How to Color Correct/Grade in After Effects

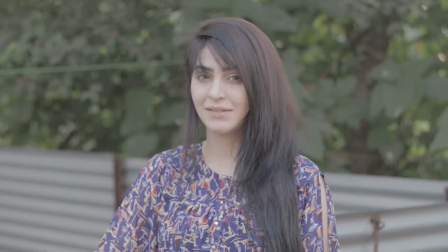[0:00]
Today, I'm going to be doing three things. One, I'm going to show you how to color grade this washed out, overexposed video. Second thing I'm going to do is enjoy a nice cup of coffee while we're at it. And the third thing I'm going to be doing is occasionally petting my dog here, who is always begging me for attention.
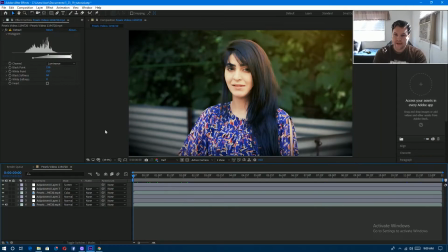[0:16]
So here we are inside of Adobe After Effects, and I have some video footage of this beautiful brunette here just kind of sitting up against this fence here. And we got some leaves and some trees in the background here. And to be honest, this is kind of what this video looks like in my opinion.
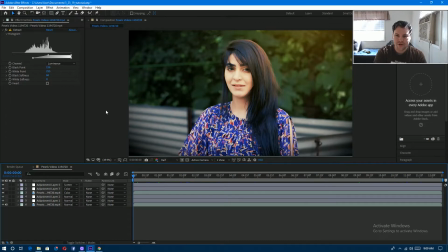[0:35]
She does not look comfortable for some reason. She looks kind of a little awkward, as you can tell by the look on her face. This is kind of what I think the story is behind that. We have your typical photographer or videographer, and he's just an underachiever.
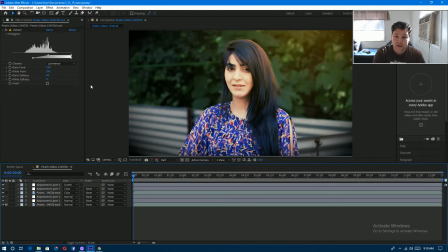[0:51]
He's not getting enough views or likes on his stuff. So he comes across this beautiful brunette here, and she's all, "Score!" So he whips out his camera, starts videoing her, and then all of a sudden she notices this random guy taking her picture or her video, and she's all,
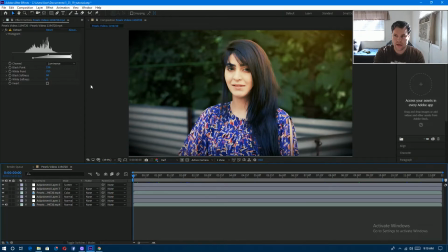[1:10]
okay, this random dude is stalking me and he's taking my picture. What do I do? Do I smile or do I tell him to go away? What do I do? I don't know what exactly is going on beyond that, but regardless, this is a very beautiful shot here.
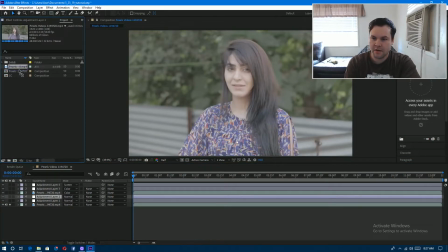[1:27]
So the first thing I'm going to go ahead and do is take our video footage and I'm going to go ahead and drag it into a new composition.
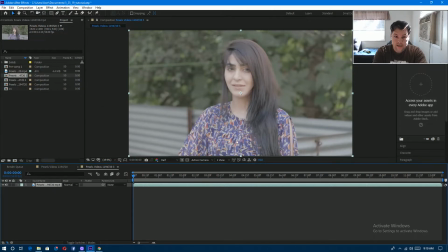[1:35]
So here we are to start with, and as I said earlier, this is a pretty washed out video footage, and it's a little overexposed here, but that can be fixed here by just a few simple tricks.
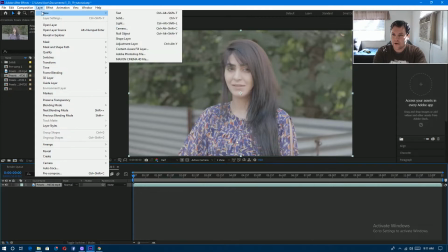[1:46]
So I'm going to go ahead and go to Layer, New, Adjustment Layer,
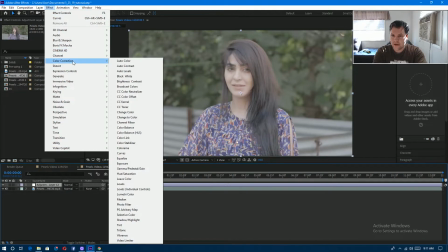[1:51]
and then I'm going to go to Effect, Color Correction, and apply a Lumetri color.
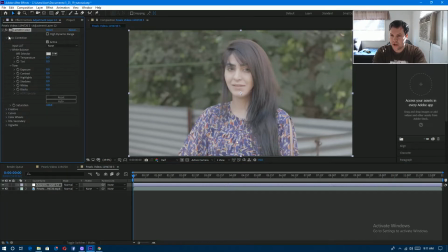[1:58]
So I will start off with a basic color correction here. The first thing I'm going to go ahead and do is take our shadows,
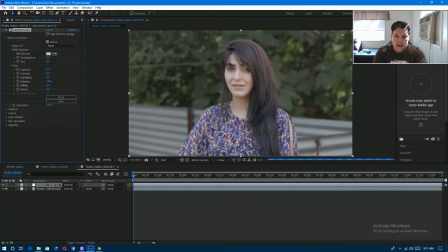[2:05]
and I'm just going to go ahead and decrease them a little bit, and that's going to add more contrast to our shot here. And already you can see that that's starting to, look a lot better than earlier before.
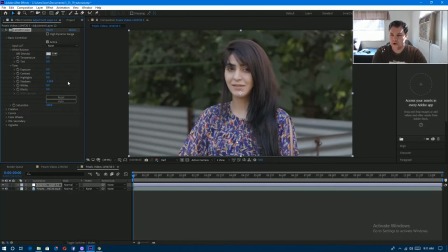[2:19]
So I think I'm just going to go ahead and leave that at -130. And I'm going to go ahead and do the same with our blacks here too. Now, I don't want to increase them. I'm going to go ahead and decrease them.
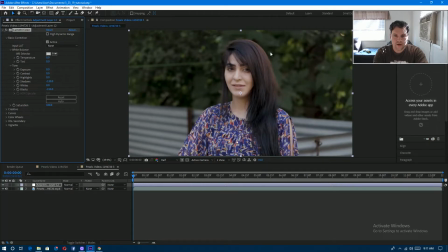[2:35]
You don't want to do it too much because otherwise you're going to start losing some information, like as you can see in the tree here. Yeah, so -100 looks pretty good there too.
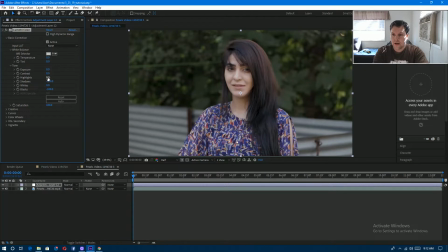[2:54]
And now let's go ahead and play with the highlights a bit. So playing with the highlights gives it a really nice touch too here. It kind of adds more attention to her face here.
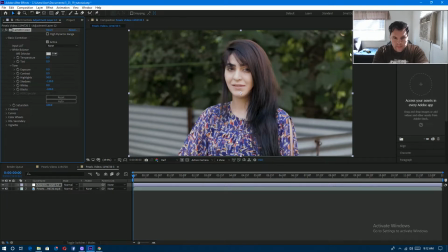[3:11]
It also kind of adds it makes the colors on the leaves pop a little bit more here, so that's good. I'll probably just leave it at about 50 here. And I'm probably just going to bring the exposure up just a little bit.
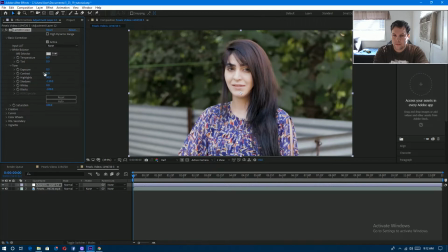[3:25]
Not too much, though. So I think maybe about a 0.3 looks pretty good there, too. And I might also add some contrast to that as well.
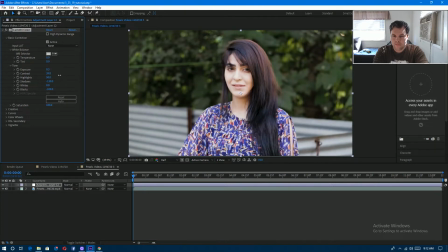I'll go ahead and leave the contrast to about maybe 40. And let's go to the white balance here. I might increase the temperature just a little bit.
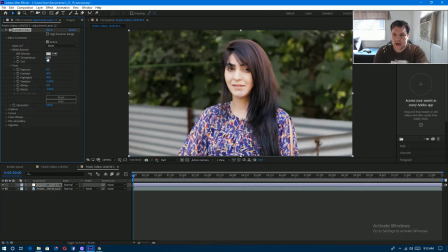[3:59]
So as you can see, increasing the temperature just kind of makes it more warmer here and adds more sun to our footage here.
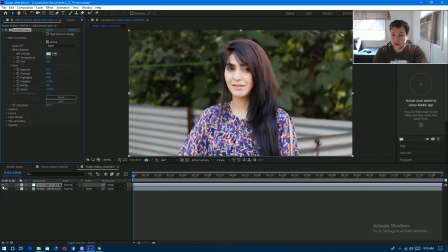[4:06]
So as you can see, this is starting to turn out really nicely here. Here's the before and here's the after. So far as you can see, we came a pretty long ways, but we can do more, so let's keep going at it. So I'm going to go ahead and go down to the creative here, and I'm going to go ahead and increase the vibrance a little bit.
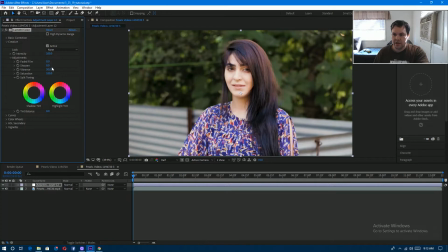[4:29]
Not too much here, so probably right around 50, I'd say looks pretty good here too. And I'm going to increase the sharpening some too. And that just adds more details to her outfit here and to her hair as well.
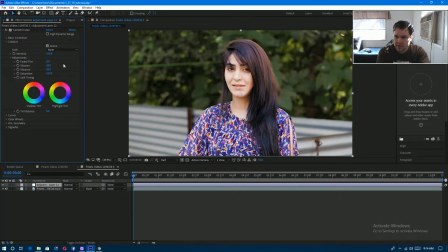[4:45]
So probably right around maybe, 20. I'd say it looks pretty good. And then I'm going to go ahead and go over to the look here.
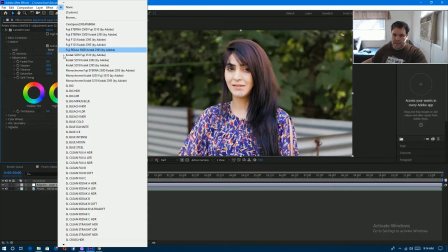[4:52]
And I'm just going to go ahead and cycle through all these presets until I find one that looks good in my opinion.
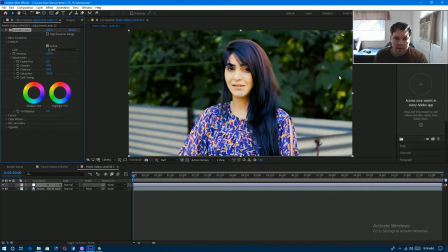[5:00]
Yeah, this one I really like here. It adds a lot more color to our background here, and it adds some more color to her as well here. But it's a little bit too much, so what I can go ahead and do is go to the intensity and decrease that.
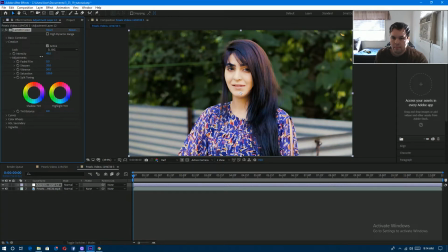So I think I'll probably just go ahead and leave the intensity at 50. Oh, and my dog is here, by the way, too.
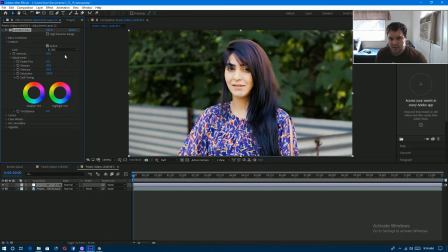[5:28]
He came back from outside, and now he wants to be pet, so I'm just going to pet him while I do this and enjoy a cup of coffee. Too bad I don't have, like, 3 limbs at once, or otherwise I can do everything.
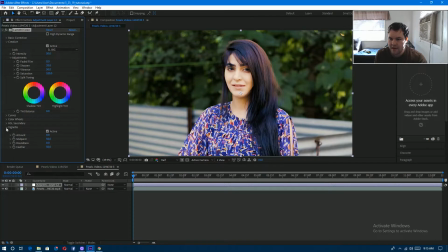[5:43]
And now the last thing I'm going to go ahead and do is I'm going to go down to the vignette here, and I'll increase the amount to, I'd say, no, I don't want to increase it because that's going to add white. I want black, so I'm going to go ahead and, I think, decrease that. Yeah, decrease that.
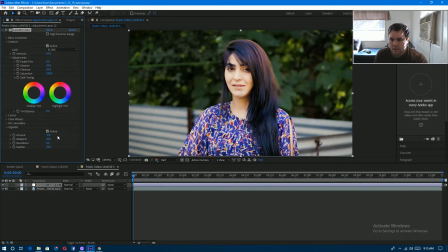Let's see, I think I'm going to go ahead and go to maybe about -3. There we go, that looks pretty good.
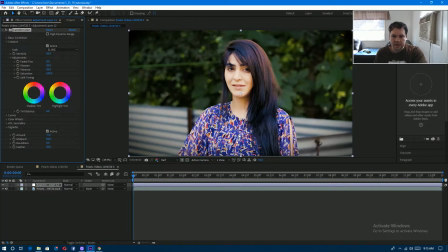[6:15]
The nice thing about vignette is that it's going to darken the corners of our video here, and it's going to add more focus and attention to our subject, which is what we want. Let's see if what happens when I increase the amount. Nope, don't want to increase it. I'll go ahead and decrease that.
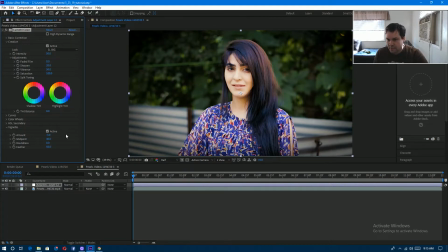[6:30]
And so I'll just go ahead and change that to about a value of 40. And there we have it. So far this is looking really amazing here. So here's the before and here's the after. Oh, and I'm getting some Snapchat notifications from my sister.
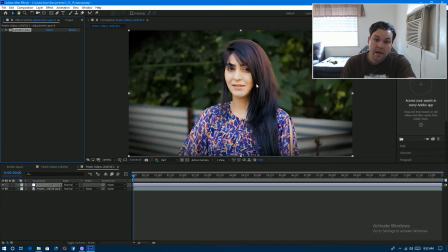[6:49]
Alright, so that's done with for the Lumetri color, but I also want to go ahead and apply a photo filter to this as well. So I'm going to go ahead and create another adjustment layer, and then I'm going to go ahead and add Lumetri color again. And this time I'm going to apply a LUT, which is short for lookup table.
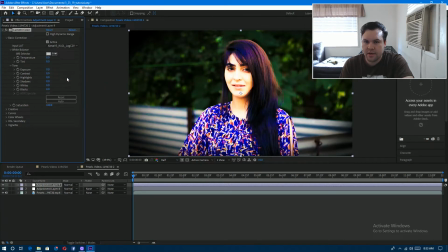[7:13]
And I'm just going to go ahead and cycle through these until I get one that's pretty desirable to my taste.
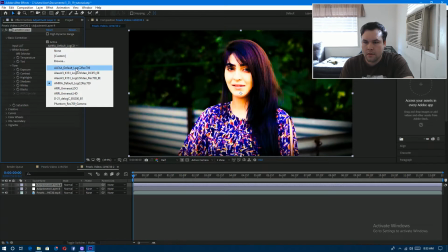Yeah, I might just go with the first one, which is the Alexa default.
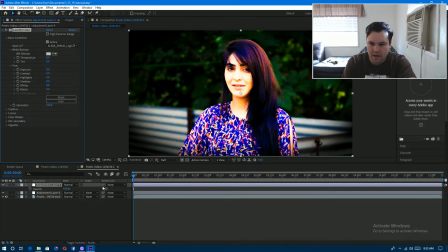[7:31]
And I'm going to go ahead, but since it's kind of too much or a little too harsh, I'm just going to go ahead and decrease the opacity some.
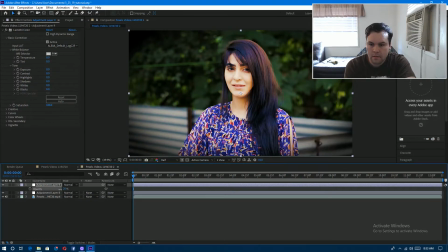So there we are. Probably about 20 sounds really good there too. Alright, now what else can we go ahead and do to make this look even better?
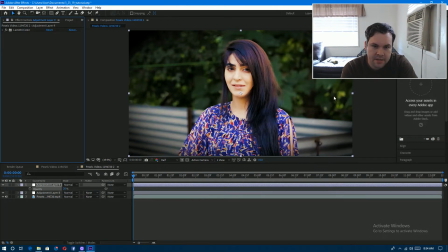[8:03]
So we can probably add some sunlight to our leaves here. As you can see that there's some sun coming off these leaves and there's some sun being bounced onto her hair.